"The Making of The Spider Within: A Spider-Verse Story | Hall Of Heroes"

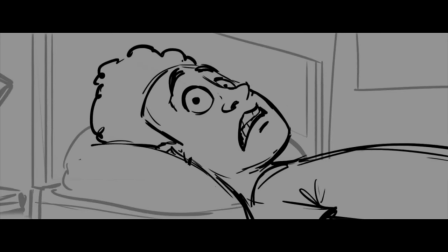4:07 I had to make sure that I was honoring my personal experience with anxiety and panic attacks.
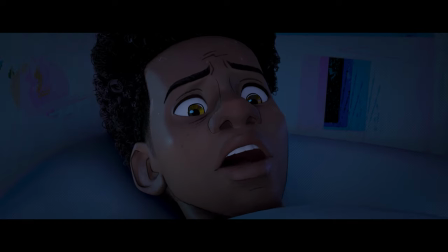4:11 If I can pick the right shots and the compositions to make it feel like I feel in those moments, maybe other people can relate.
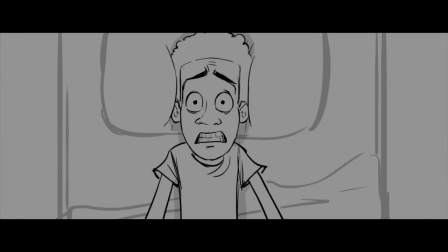4:18 There are truly so many different facets and forms of anxiety and then try to distill all of those experiences into Miles' experience.
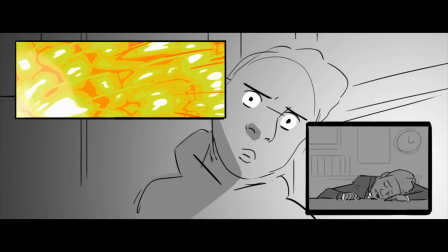4:25 I think that adds to the authenticity of it.
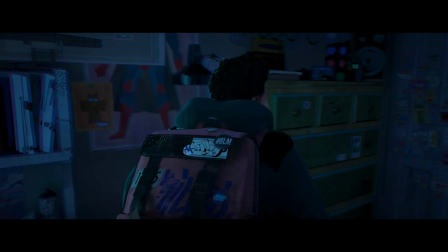4:29 We really wanted to use his struggle and finding balance in his life as a metaphor for everybody's struggles.
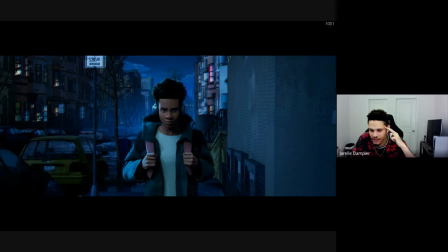4:36 It's astonishing the amount of things we all go through and don't talk about. I want to make movies about those things. Like, I know everyone's stressed. I know everyone gets anxious.
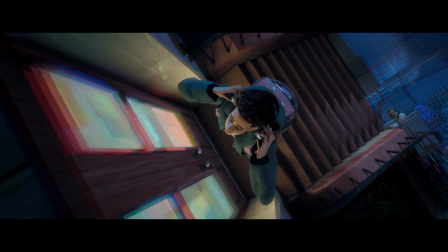4:45 I think the world just needs people to be honest about these things so that we can take the stigma out of it, we can take the negative energy away from it.
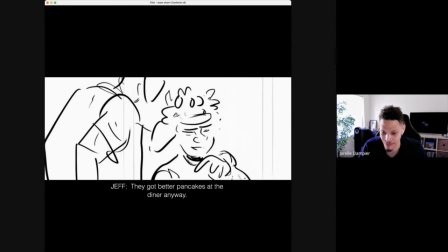4:52 We've got to build support systems. We've got to help each other figure it out. I think that's important. And if I can help start that dialogue, I want to do it.
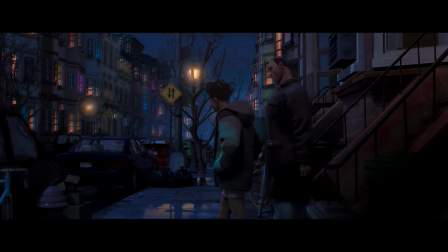5:00 I just got so much on my mind, you know? I hear that, yeah.
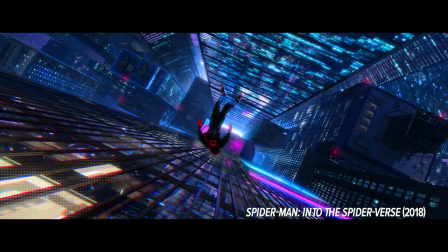5:05 Luckily, the first movie was there for us to lean on, but we were also in a little box,
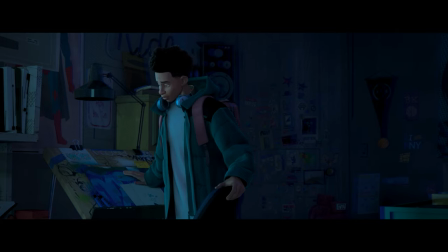5:10 so there was room for us to create our own little special rules and special characters.
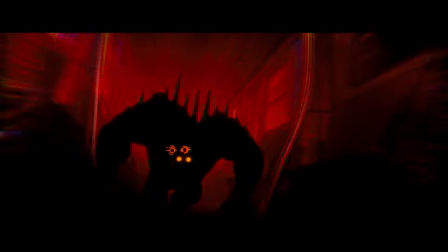5:15 What the...
We try to play with the lighting and the colors.
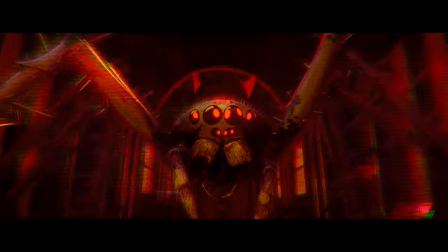5:20 We use saturated red and yellow, and that just heighten the emotion of that scariness.
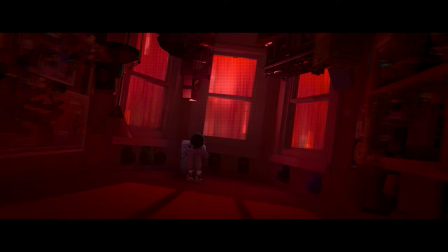5:28 And then when things calm down, we turn it back to a cool tone, back into the blue. We were able to speak to the original filmmakers of the Spider-Verse films,
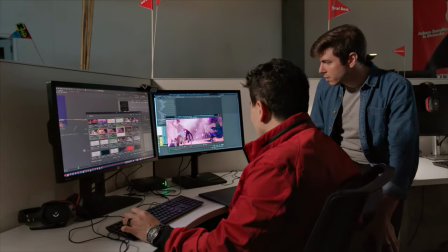5:41 and it was incredible getting their guidance in regards to how to do justice to Miles and telling his story.
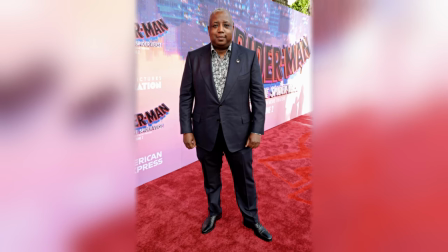5:46 Kemp Powers was incredible to work with, and I could tell that actors were at such an ease around him.
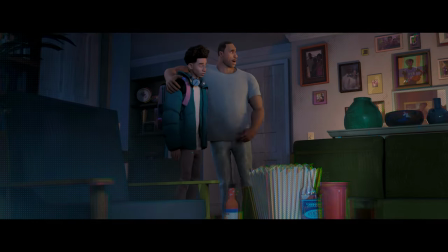5:53 I just got to learn and sit at the foot of someone that I really looked up to as a filmmaker. We all offered support to Jor-El as part of this process for him to bring the story to life.
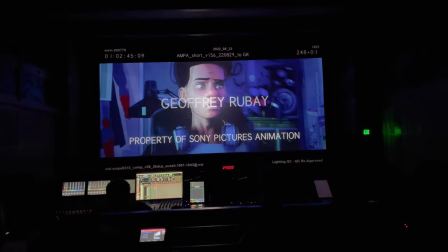6:03 It's all about opportunities. It's all about there being people in the pipeline. Kemp was directing, but then he asked Jor-El to direct some lines with Shamik, and it was a really magical moment.
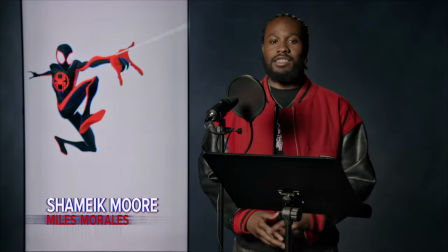6:12 I got to direct Shamik Moore for Miles and Brian Tyree Henry for Jefferson. And first of all, amazing talents, both of them in their own right. They're completely different and yet so incredible. I was so grateful for that opportunity. We want to set these mentees up for future success.
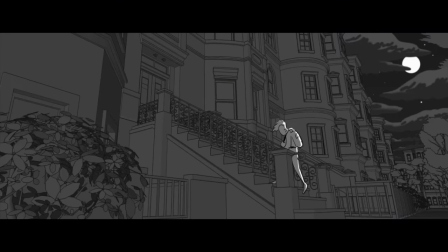6:29 So we created the process to be a microcosm of the feature film process. They were surrounded by veterans in the field, studio executives, a curriculum of workshops and talks and mentorship opportunities. We had a really lovely experience watching how another group of filmmakers interpreted this character and this style, and what Miles' interior experience is like. The whole message of Spider-Verse is that anyone can wear the mask, and I think the Lens program really diverges with that so beautifully. To reach out into different communities and bring people in with other voices and new stories,
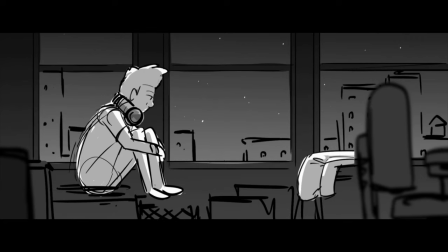7:07 but giving them an opportunity to do it within a film that has huge audiences just felt really special. For us, we're thinking about the next generation of filmmakers and how this movie can hopefully inspire them to do something even better. It's a huge source of empowerment. Seeing your stories told, seeing your face on the screen, taking back the narrative, it challenges stereotypes and allows for more accurate representation of what we see in the world. This program allows access to mentors and workshops, and the support was incredible.
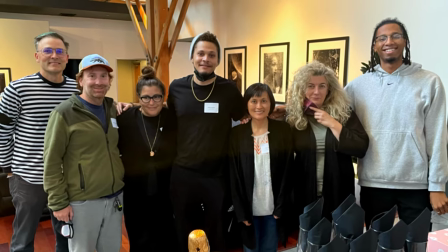7:44 I feel like I got 10 years of feature pipeline experience in one year, just learning all the ropes from these master storytellers.
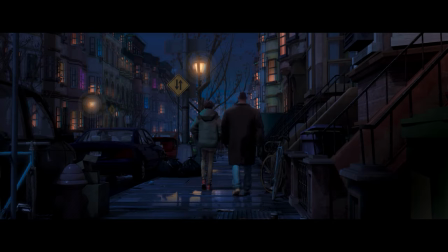7:51 When we premiered this film, this little girl walked up to me and was so excited to see me and say that she wants to write, hands down, the most rewarding part.